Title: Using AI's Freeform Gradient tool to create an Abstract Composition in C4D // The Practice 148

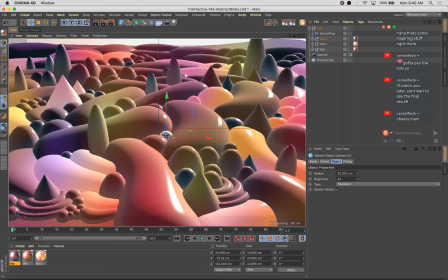Let's look at the position. Like, so for example, this ball is at, oh no, it's at -70. Okay, so we can come down. But this guy is at 10, so we can definitely come down. It ends at 50 centimeters, so let's come down even a little more from there.
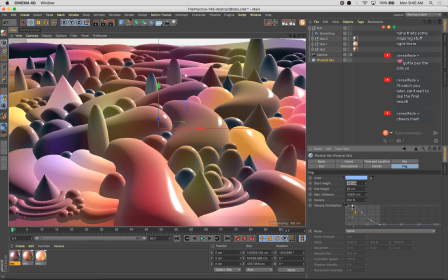I turn the start height up a little bit so that we can see our curve. This is our 0 point, and this is the curve. So,
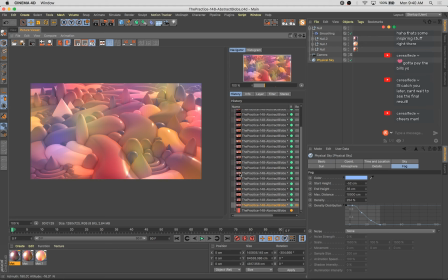because right now I think what we're getting is just even fog sort of throughout, which is making everything look just less saturated, less contrasty, everything like that. Ambient occlusion's getting masked a little bit.
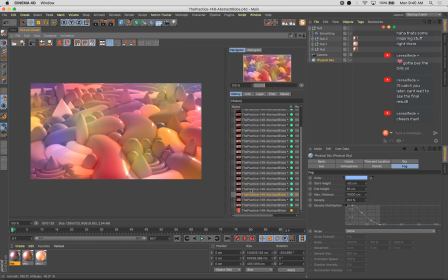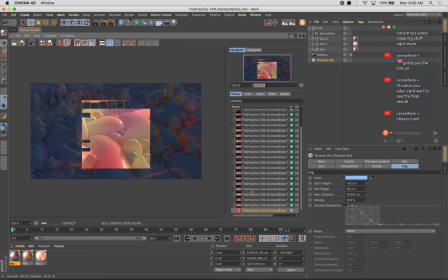But I do like some of the color mixing that's happening. It looks cool. Now we are getting sort of a fogginess to it. I'm also going to turn atmosphere up. Let's say 135.
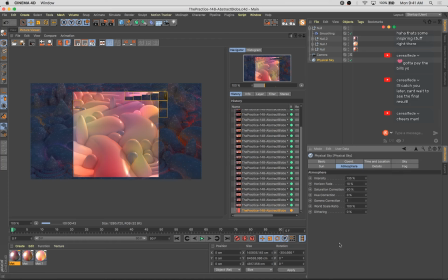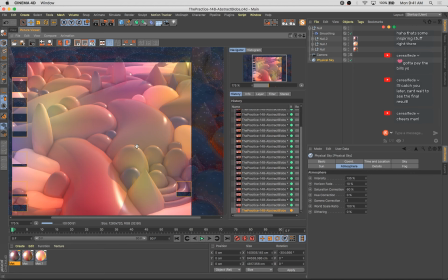Yeah, and things did get a little smoother. The top edges of these are actually kind of what I wanted, so that's great.
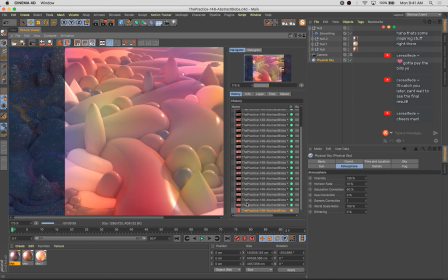It's going to be much faster than adding all those subdivision surfaces. Even, yeah, that's good. It's actually even, it's made everything slightly smaller, which I think has a nice effect on the way they overlap.
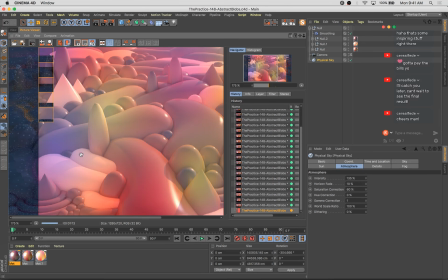Some of these overlapping points actually are kind of more even, more organic. So that's cool.
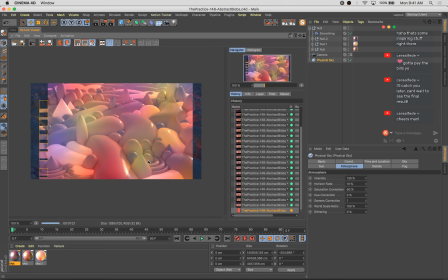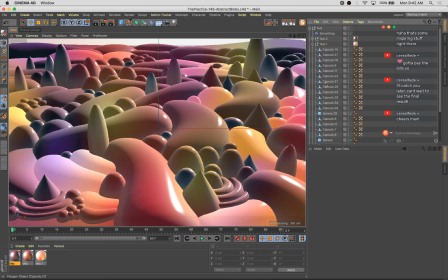I don't like those guys as luminant ones. I'm going to make them darker. I'm going to make this guy luminant. In there. Beauty.
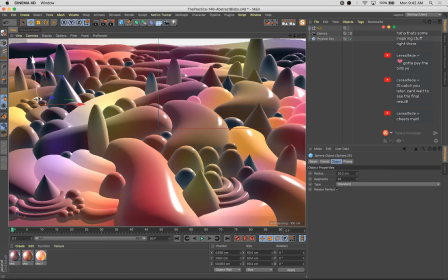This guy too, why not?
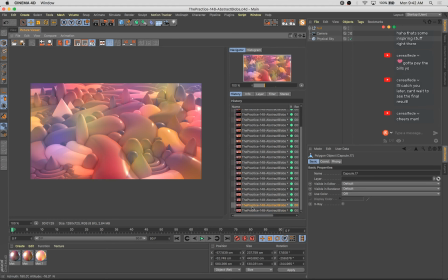Nice.
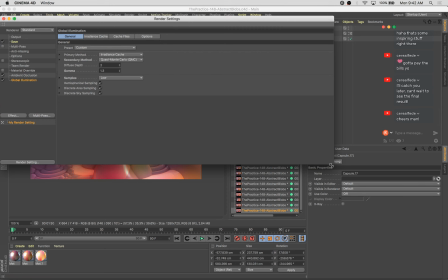That's weird.
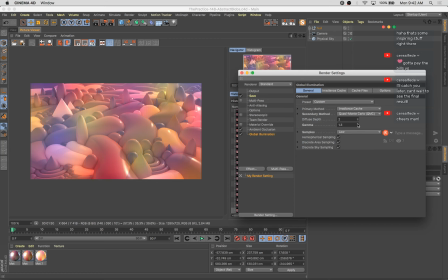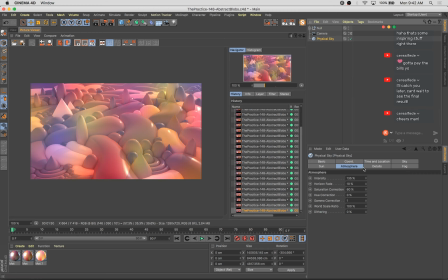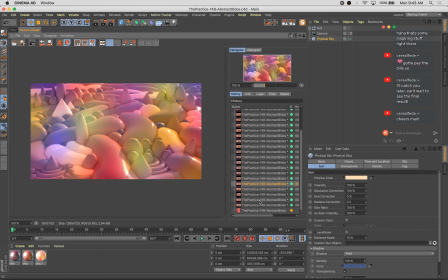Add a little more contrast to the sun shadows as well. We're losing some of that.
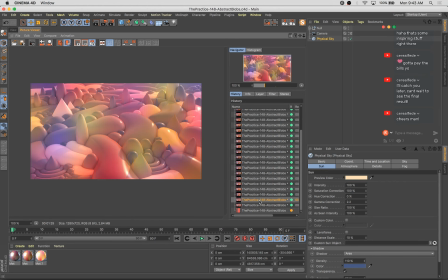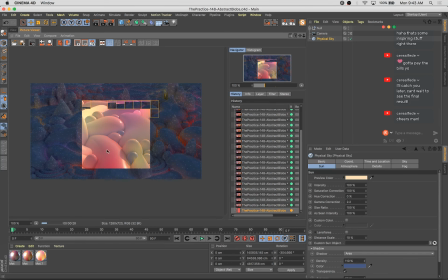Yeah, that's better. You see, these shadows are a little better. And I think I'm even going to make it a little earlier in the morning so we get a little bit lower of an angle of sunlight, which will give us even longer shadows.